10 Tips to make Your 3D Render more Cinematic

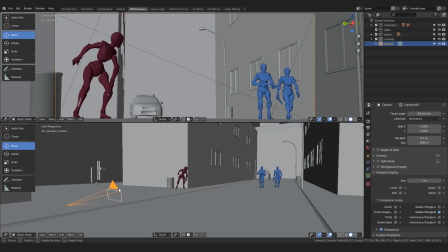Now if you just grab this and move it, you can see our final image changing size, the whole composition stretches or contracts,
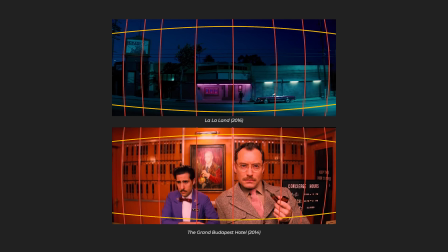and also, what you can see, the perspective grid gets distorted in these extremely wide cases.
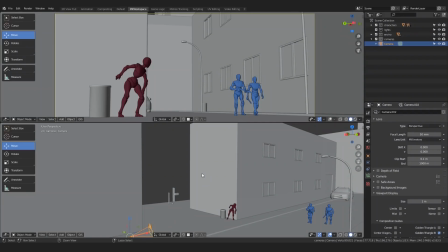Okay, so that's all well and good, but what does it mean practically?
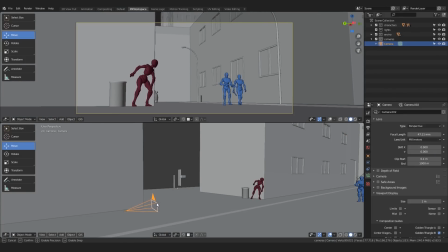Let's have a look at the normal settings first, which is around 40 to 50 mm lens, since that is roughly how our eye perceives the world. By the way, you can change the lens settings here in the properties to get more precise numbers.
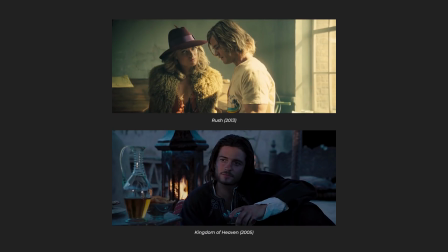This normal lens will give you the most relatable results. You won't introduce much distortion, and things will feel just normal, which is good if you don't aim at anything dramatic.
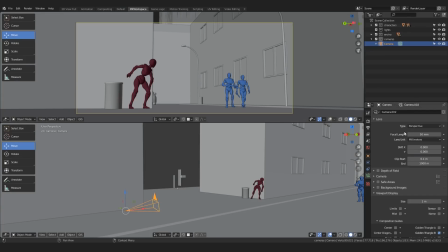Which we are, in fact. So let's try a long lens, that is usually anything from 60 mm to 120,
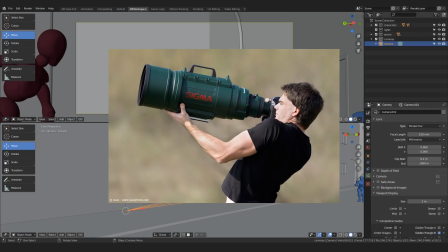210, and sometimes even more, like much more. And what it does, you can see for yourself.
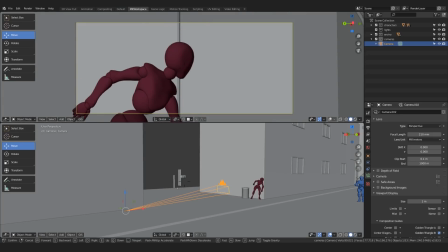It basically squashes your perspective, making things look closer.
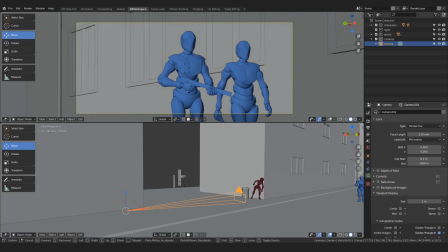The perception of the depth is contracted, and details in the scene come out.
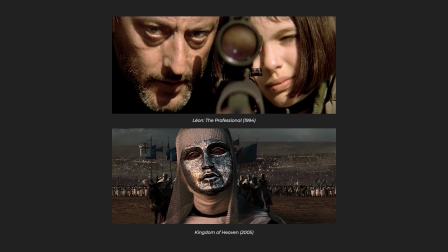Thus, this is good for focusing on a specific point in your composition, making it more important.
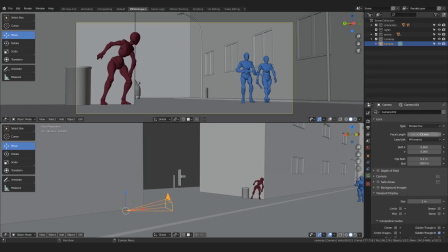However, we want to do the opposite, focus on the whole scene with its various elements. So we will instead go lower with the focal length to about 30 mm.
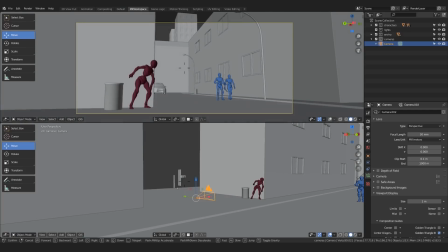You can see the image expanding, showing more of the environment, and also introducing the slight perspective bending, not too noticeable at 30 mm, but already there a bit.
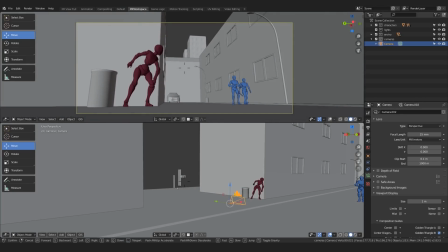This way, we achieve a bit more unusual feel to the composition, making it slightly unsettling, which is what we want for this image.
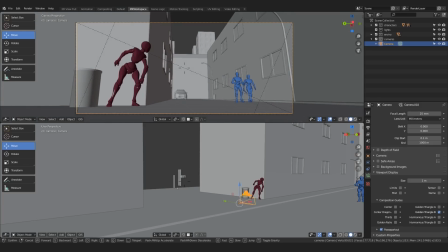To add to that feeling, there is also another tool that I like to use, this time a bit simpler one.
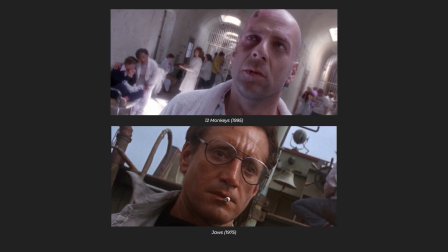It is camera tilt.
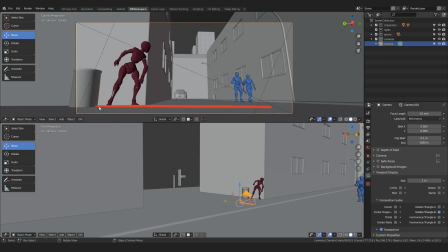So far, we have this horizontal positioning of our camera quite straight, which is good for more relaxed compositions. However, to increase the feeling of something wrong, you can take your camera and rotate it slightly on the y-axis,
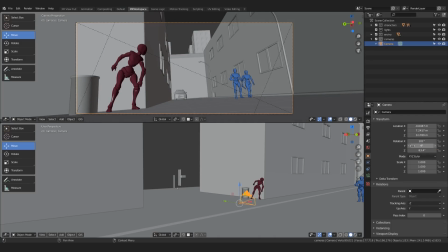introducing this slight angle. And you have to choose where you want it to be leaning towards. In our case, I want to tilt the attention of the eye towards these guys. Can you feel how the composition got a bit more ominous with this little detail?
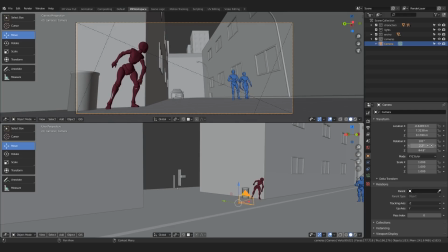You don't want to overdo it though, and an angle of 2 or 4 is usually quite enough.
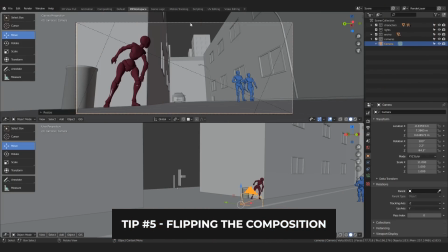Now, a very useful trick you can use is to flip your composition. This is one thing I learned from some of my concept art attempts.
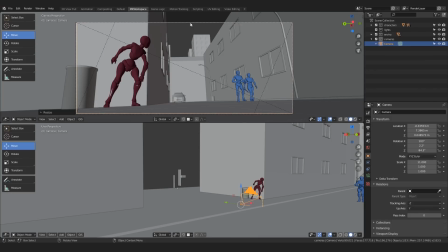Concept artists love to do this regularly to give them fresh perspective on their image and how good the composition works for them. To do this trick quickly, I love to select the camera and then use this shortcut, S to scale it,
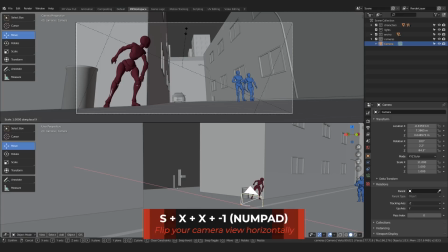X twice to lock the horizontal scaling to local axis, and then -1 on your numpad. This way you flip your image just like you would in Photoshop. Other option is to render your image again.
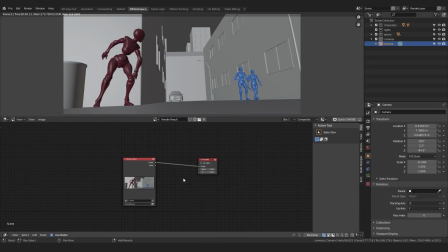Open up our compositing editor, and in between this image node and the composite, you can put this flip node. This way you can check and recheck your flip composition and see the result. What you want to look for is whether your composition isn't lacking in the flip view.
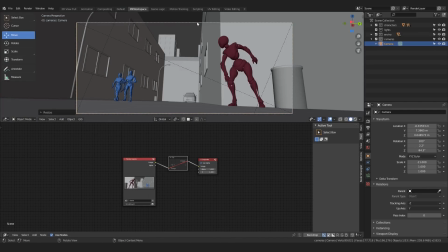Oftentimes your eyes will restart and start noticing something that you didn't see until you flipped the image. You should check whether the image isn't tilting too much, which often happens when you rotate your camera like we did.
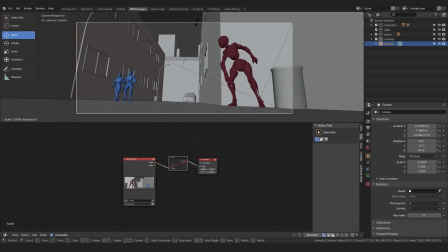In our case though, this seems quite fine as it is. And I think with this, we are ready with our composition.
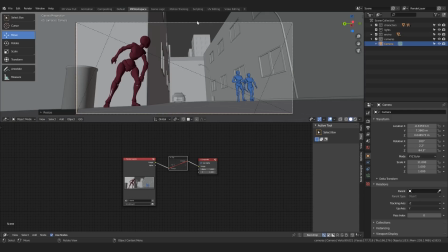Therefore, let's start a whole new chapter, the lighting.
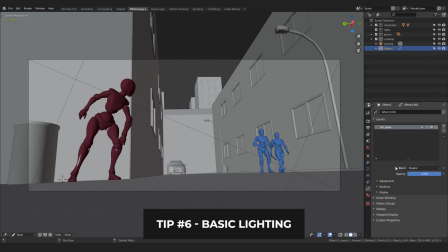Lighting is of course a whole new type of beast, and it would take a whole course to even scratch the surface of this complex discipline. Let me, however, give you a very quick and practical overview of how I approached lighting this scene.
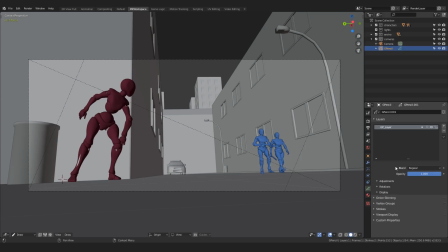At this stage, having a concept art of course helps. However, since we have such a simple real-time scene here,
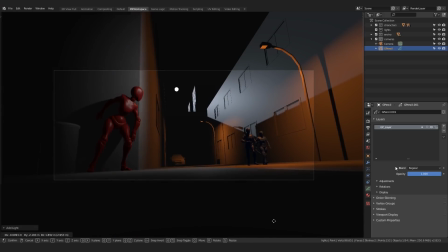it actually is often much faster to just add some lights and play around until you're happy with it.
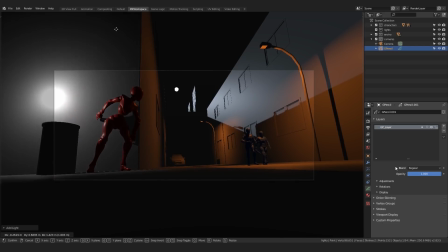First off, though, I started actually with thinking about what I want to achieve with this scene.
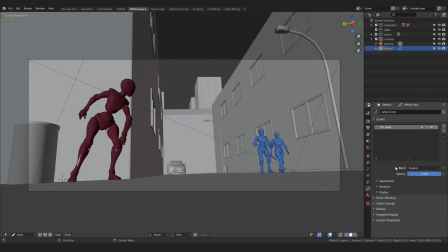So, mysterious, yes, we said it like a million times already. Usually, just having a moonlight in the scene helps with that. So, I decided to have my moonlight as my first light source, probably coming from up here.
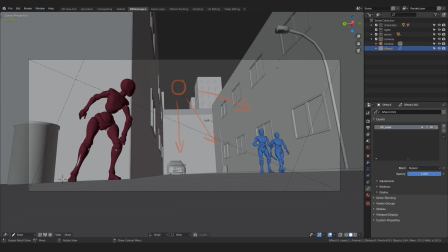I wanted some contrast in the lighting, so for the bluish dark silhouettes of the policemen, I wanted them to be lit by a warm street lamp light and possibly even a window light. I did not want to go all out dark, mysterious and evil on them with red or green lights.
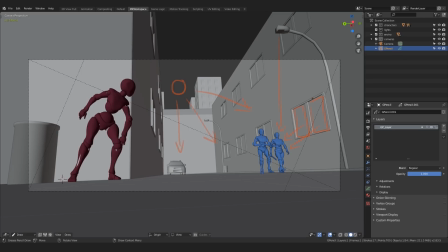I mean, who would really put green or red light into their home, right? So I figured just a regular orange tones would be okay. On the other hand, I did want to add some mysteriousness to the red hero character here,
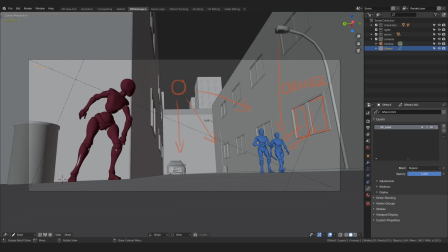so that's why I decided to have slightly cooler, less intense lighting for it. Something bluish or magenta-ish? Magenta.
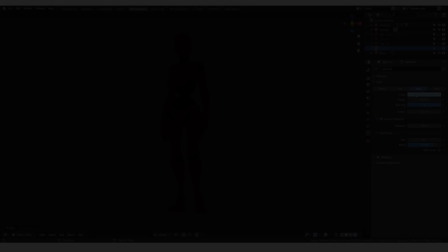There are generally 3 types of lights, depending on the intensity and where it comes from.
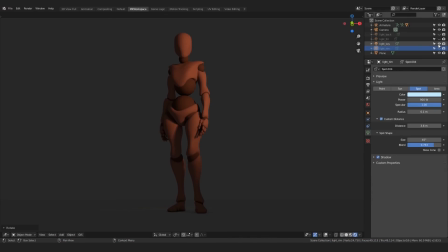Key light, which usually is the most prominent light in the scene, usually lights the character from a slight angle from the front. Backlight adds nice silhouette to it, helping the eye to distinguish between the object and its background.
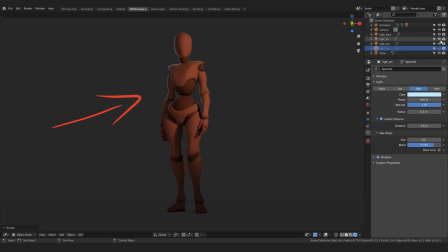And finally, fill light fills the nasty dark regions between the 2 main lights.
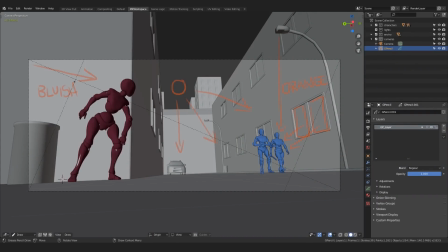So with that in mind, I started lighting this thing. Let me now switch to my lighted scene and let's dissect it properly.
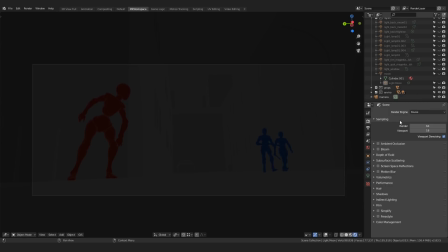You may wonder why everything turned so very dark. That's because I switched to the render preview mode of the Eevee renderer, and also I made this surface of the world much darker, almost all the way to black.
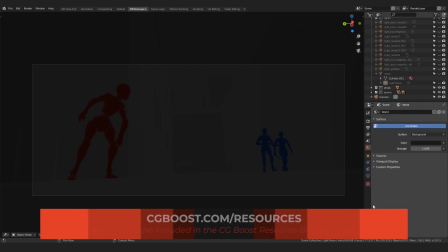Oh, and by the way, let me mention again, you can download these blend files from the Blender Resources course.
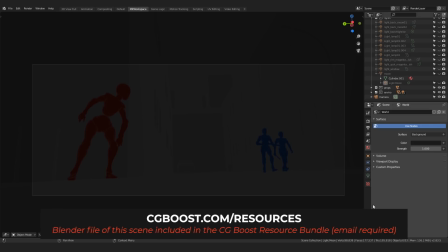Just sign up for it and follow along with the lighting process.
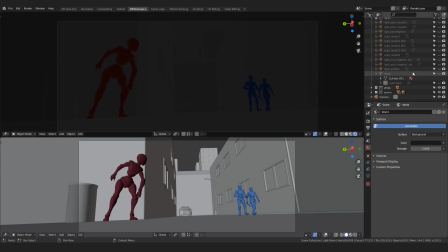It usually helps to start with the brightest, most important, and also most natural light in your scene, which in our case is the moon. So I decided to quickly add the cylinder all the way back here,
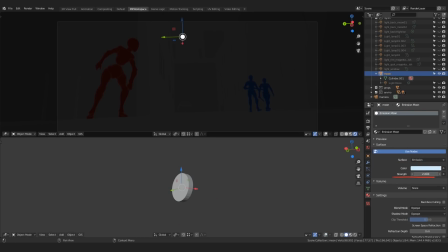add an emission shader to it, make it brighter, and to it I added a sun lamp. Back in our camera view, you can clearly see how much of a difference this made immediately.
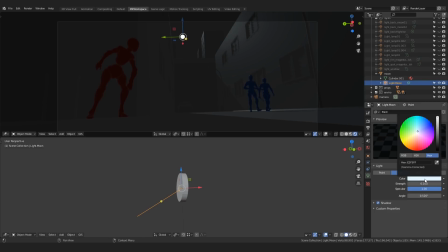I played around with the intensity of the light and gave it a very slight bluish tone since it's a moon. With that done, I moved to the other most prominent light source, which was this window.
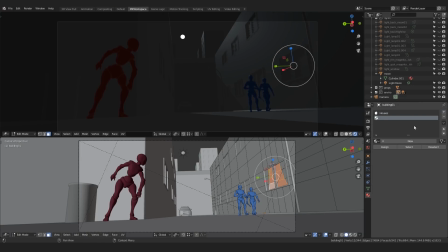Here, I selected these polygons in edit mode and added a new emission shader to them, this time tinted orange, like this.
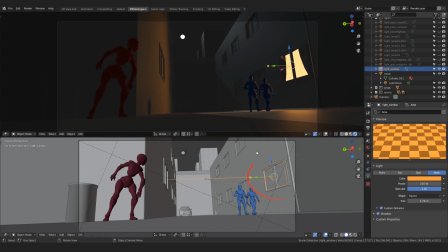For the actual light source, I added this area light here, made it rectangular, and made it to fit the frame.
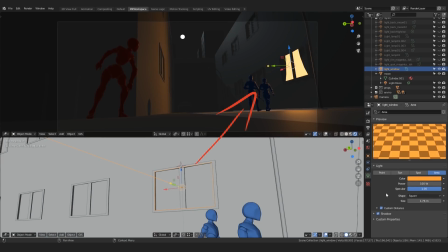Immediately, this light gave our policeman more focus.
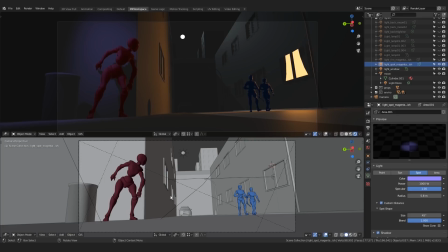For the main heroine, I chose a spotlight with some soft edges and bigger cone angle.
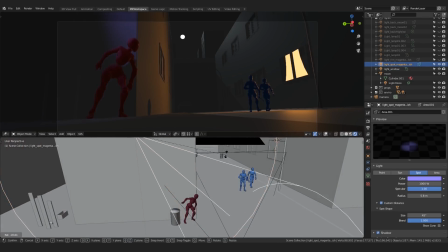I pointed it here so that it did not illuminate too much of the wall, but mostly the character.
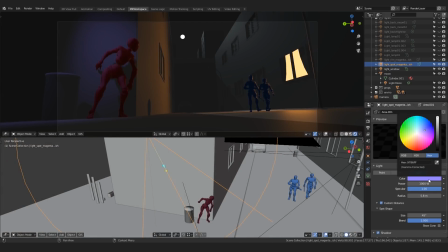Then, this color, which is something between blue and magenta, ensured it looked more like a neon light rather than another moonlight, which wouldn't make sense to have two moons.